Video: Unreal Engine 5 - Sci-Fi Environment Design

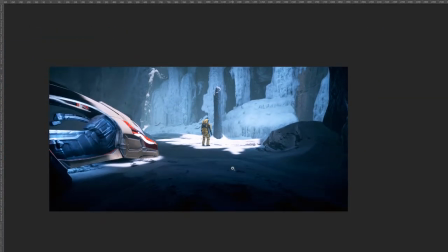(16:29)
Thank you guys for watching the first lecture, and I see you in the next lecture when I'm gonna explain my process of creating this. I'll see you in the next one.
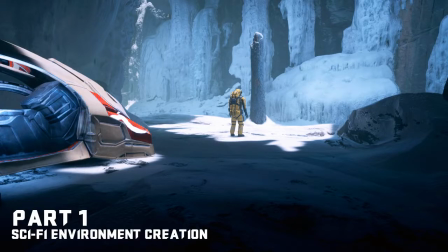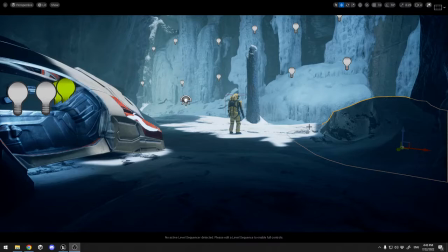(16:51)
All right, everybody, so we jumped straight to Unreal Engine, and what I want to show you is how I've created the level and how it looks over here. And this is just to show you what we're gonna achieve as a final result.
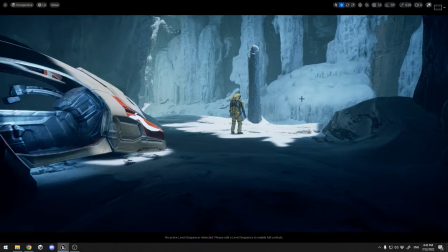(17:07)
So this is my final result over here with the camera movement and everything that I've created.
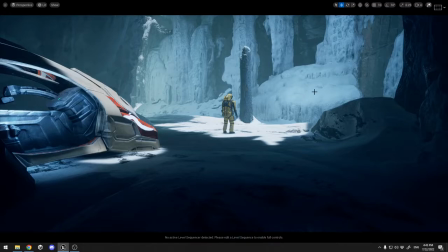(17:13)
Of course, I've run it through a few Photoshop filters, but in general, this is my scene.
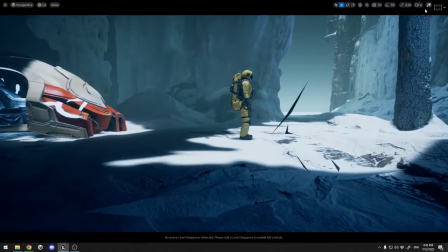(17:20)
Let me just walk you through it.
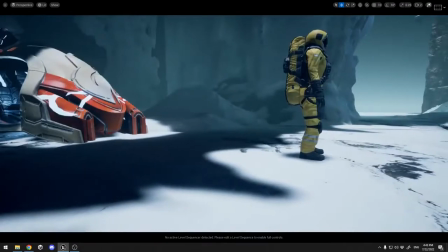(17:24)
Let's just put 2 for camera movement. So this is my scene, guys, and this is my sci-fi astronaut.
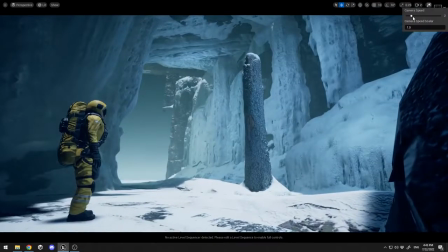(17:33)
This is my tree. Let me just put the speed to 4.
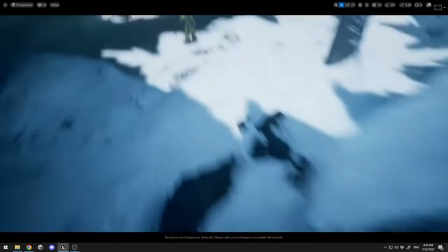(17:37)
So this is my vehicle, and let me show you the real level, how it looks like.
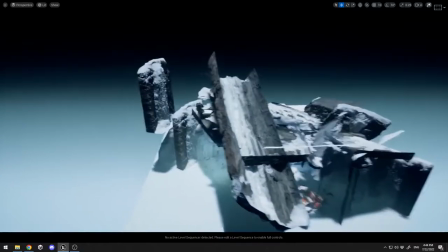(17:44)
It's pretty ugly over here because we are creating a still shot and we don't want anything
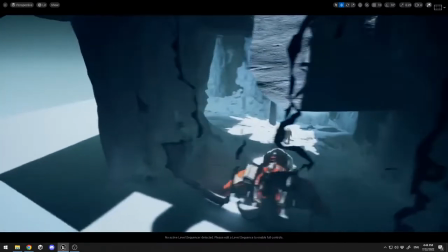(17:53)
serious and anything to look good.
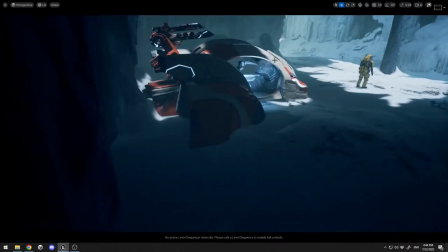(17:56)
We want only the shot from this angle, from this particular angle, to look good.
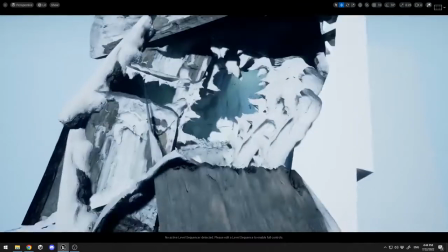(18:03)
So what I did is I've put some 3D objects over here with some spiky eyes in order to create this light over here.
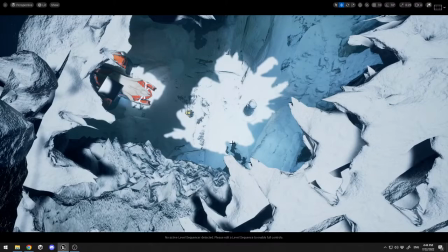(18:12)
As you can see, pretty good light and pretty interesting one.
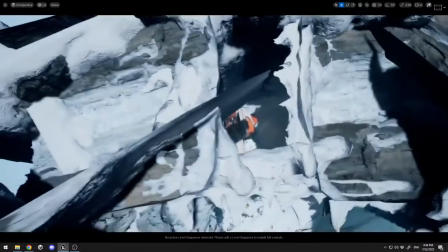(18:16)
And for my vehicle, I've done the same over here, some spiky eyes things,
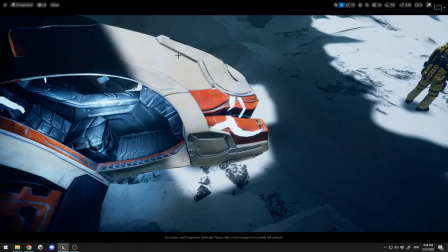(18:25)
and I just lit up this one, the face of our vehicle.
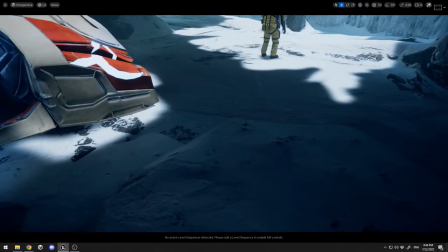(18:31)
And from this angle, which is this one, it looks like a dragon.
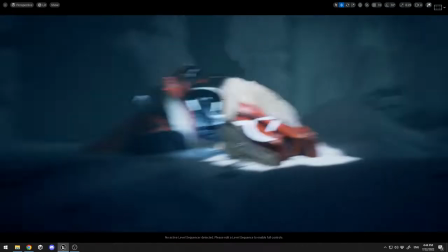(18:37)
It is not,
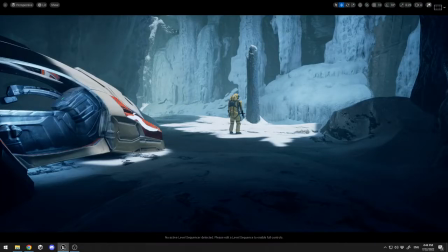(18:39)
obviously, but from this angle, it looks like a dragon with a jaw over here, which I get to look pretty nice.
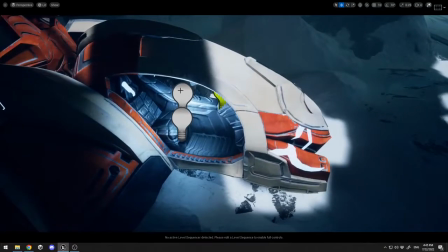(18:47)
The next thing that I did is I put some lightning inside the seat of our ship over here,
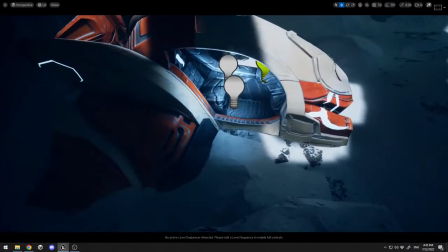(18:55)
and I've put just on the right side over here, because the right side is mostly visible.
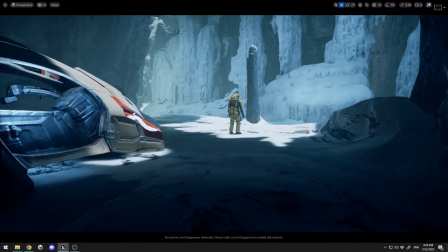(19:02)
The left side is not so much visible. I put 2 green lights just to add a little bit of elements, and I've put some
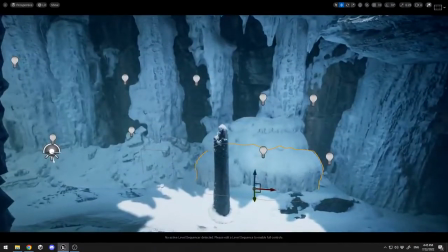(19:12)
lightning over here to my cave bag in order to give those eyes and rocks some lighting up.
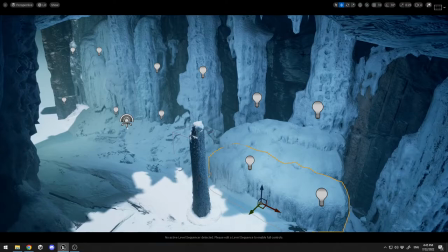(19:20)
All right, so let me just show you what I've used over here.
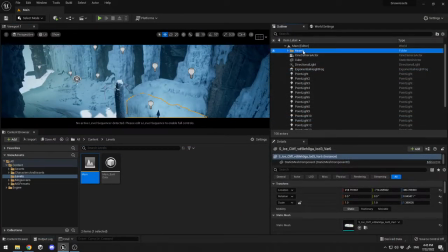(19:25)
So this is my project, and I've put my assets over here. I have a cinematic camera, I have some directional light, exponential height fog, I have a post process, volume quad, etc. So what I use for this level is I used Quixel bridge over here, Quixel bridge.
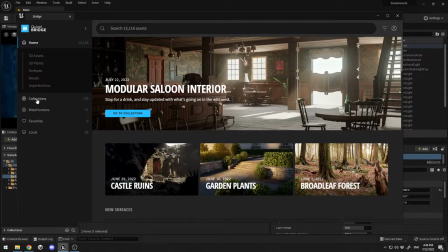(19:45)
And let me show you which pack did I use. You go to collections, environments, natural,
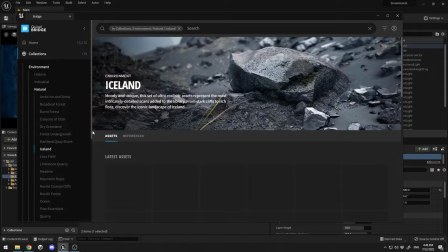(19:53)
And let me see. I used the Arctic ice and snow, yeah.
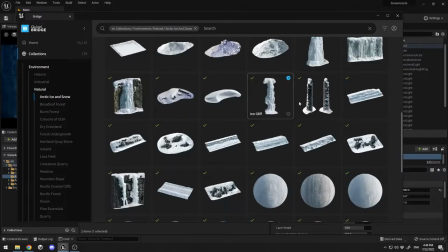(20:01)
So I downloaded all those photo scans over here, and I used the snowy stump as the element of
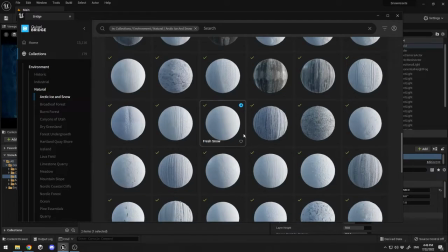(20:09)
interaction, and I used those cliffs pretty much, and some of the textures over here.
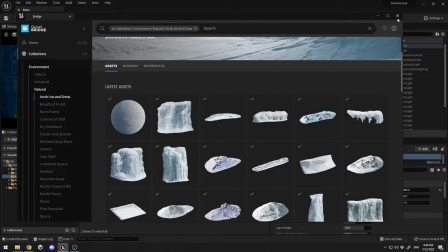(20:15)
So those are pretty much the things that I used, and I used this astronaut and this vehicle.
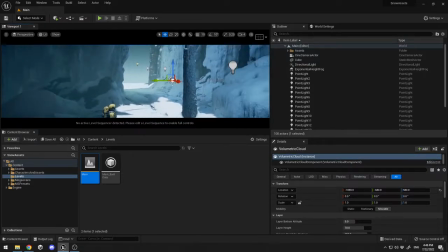(20:24)
The astronaut and the vehicles will be included in this course, so you can freely download them and just put them into your scene.
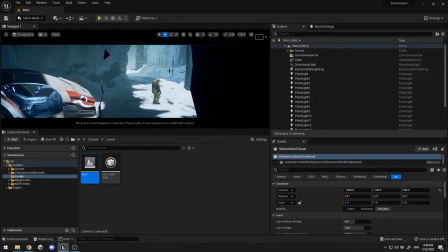(20:33)
All right. So this is how my scene looks like inside Unreal Engine.
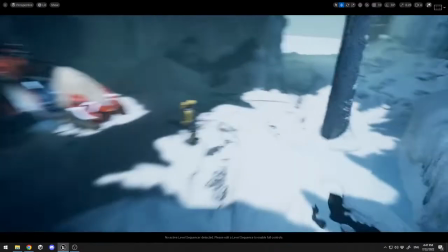(20:38)
All right.
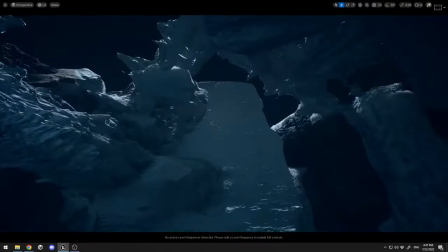(20:39)
Let me just give you one more peek. All right. Pretty damn good.
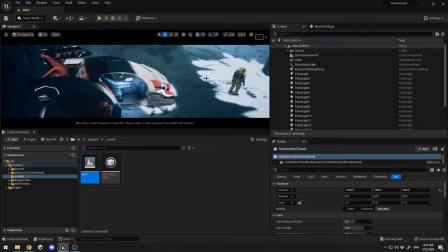(20:46)
And let me just show you how it will look without post-processing and without exponential height fog.
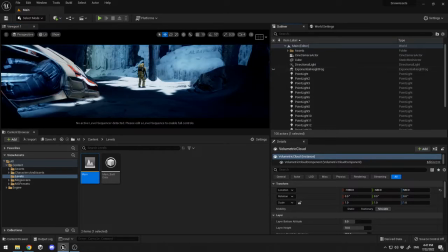(20:54)
If I turn off the height fog, you see how the scene got
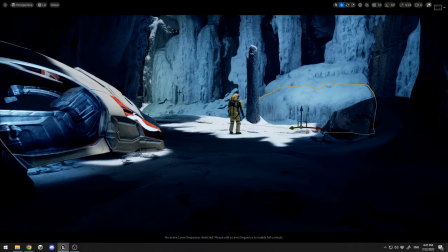(21:01)
it got ugly because you don't have anything to create that kind of mood.
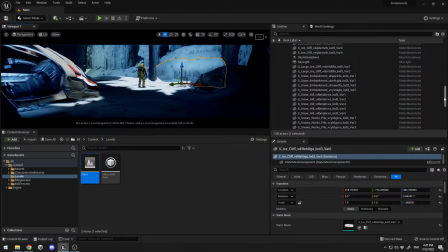(21:06)
So you always need to use, at least for still images,
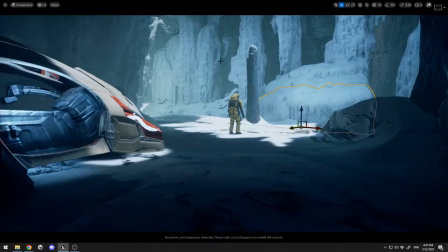(21:11)
a little bit of fog to create that kind of mood, and the fog interacts with the lighting pretty good.
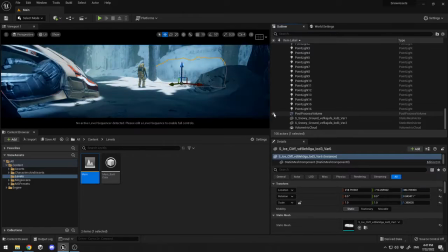(21:17)
And this is my post process. See how different the mood of the scene is with post process.
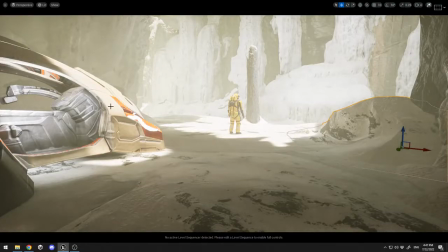(21:24)
Without post process, everything is burning. You have pretty intense lightning.
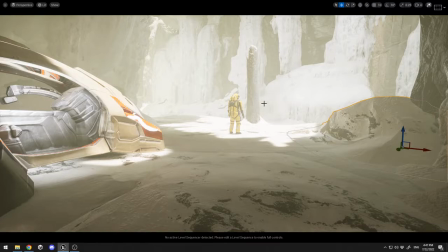(21:30)
This is not some ice level. It's not telling us that this is ice, and it looks pretty ugly, at least for me. And when I turn on the post process,
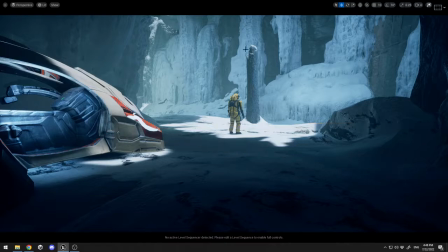(21:43)
bam, you have this nice looking scene with that nice look cold ice feel and this nice look bright lightning over here to emphasize on our character. So in the next videos, I'm gonna start explaining on my pre-recorded videos how I achieve it, and you're gonna see it step by step how I did manage to create this. And before that, I want to show you how to manage your asset folders.
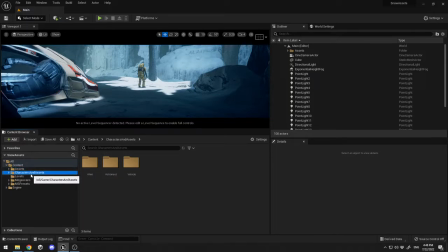(22:13)
The first thing that you need to do is you can create a folder characters and assets, and you can place the astronaut and vehicle over here.
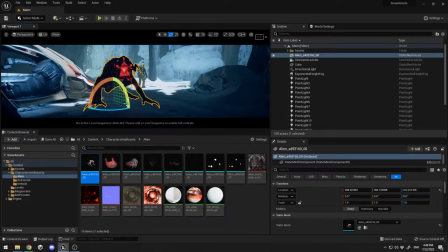(22:22)
I've tried to create some interaction with an alien over here, maybe placed over here, but I didn't like it because it's breaking up my story.
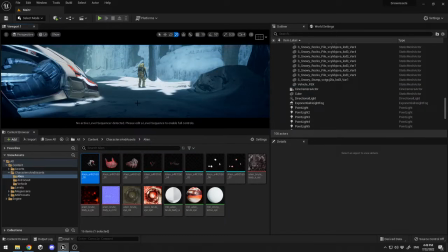(22:34)
But I'm gonna include this alien to the project also, which you can use and create something with it. Maybe place some small aliens over here. You know, you can make some small enemies and place them over here,
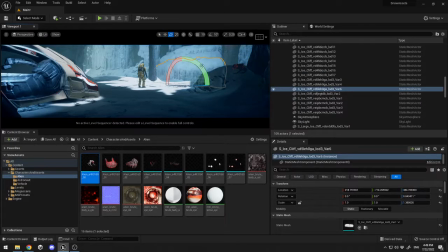(22:52)
just like that, in order to create some kind of intense. It's up to you guys if you want to use it or not. I'm just going to include it here. Of course, everything here is for personal use.
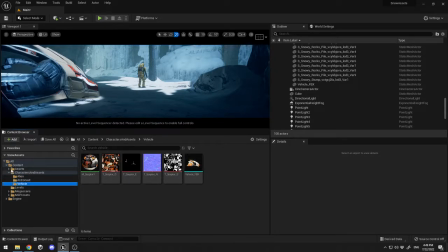(23:06)
You cannot sell those models because those models are purchased and they're not for reselling. But anyway, create your character and assets folder, put your astronaut over here and your vehicle over here, the 3D models.
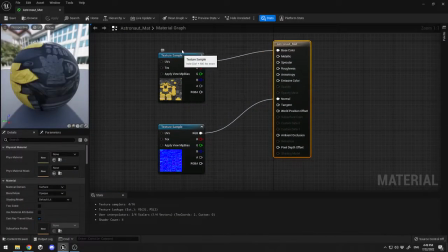(23:25)
And let me just quickly show you how you need to set up the materials.
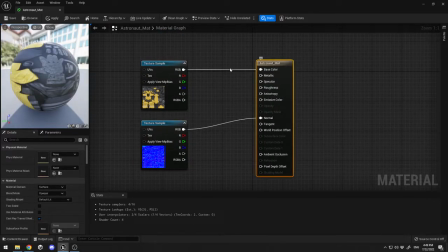(23:30)
The first thing that you need to do for the astronaut material is you need to connect this texture to the base color and the normal over here. Pretty simple. I'm going to show it in the process. And for the vehicle is the same.
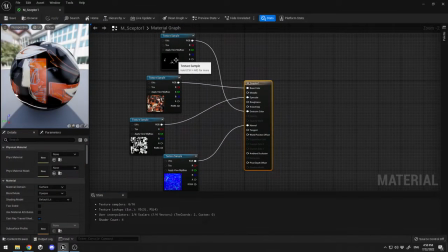(23:46)
You have 4 textures. This one is in the emissive channel. The first one with the orange stuff is in the base color. This one is for the specular, and this one is for the normal. I've linked those textures over here. I'm going to show you how to link them. And you're going to create a folder with the name levels, and you're going to place your level over here. And you need to download all the Megascans assets that I've already shown you.
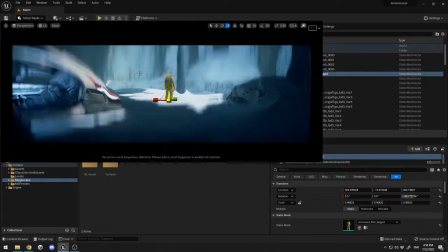(24:15)
So this is pretty much how the project looks inside Unreal Engine.
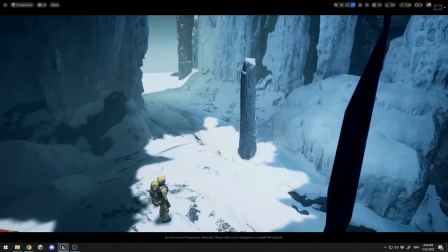(24:19)
And let's just start creating it in the next lecture, guys.
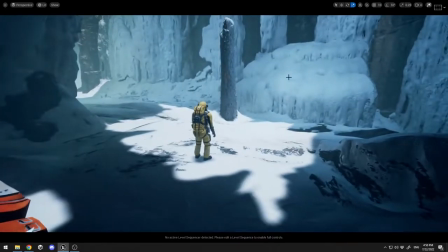(24:24)
Thank you for watching.
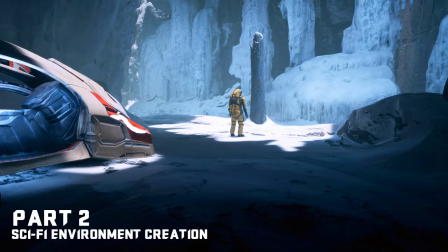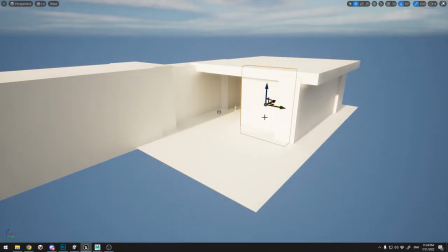(24:36)
Alright, so let's just get started to business. In this lecture, I'm going to show you how I block out the scene.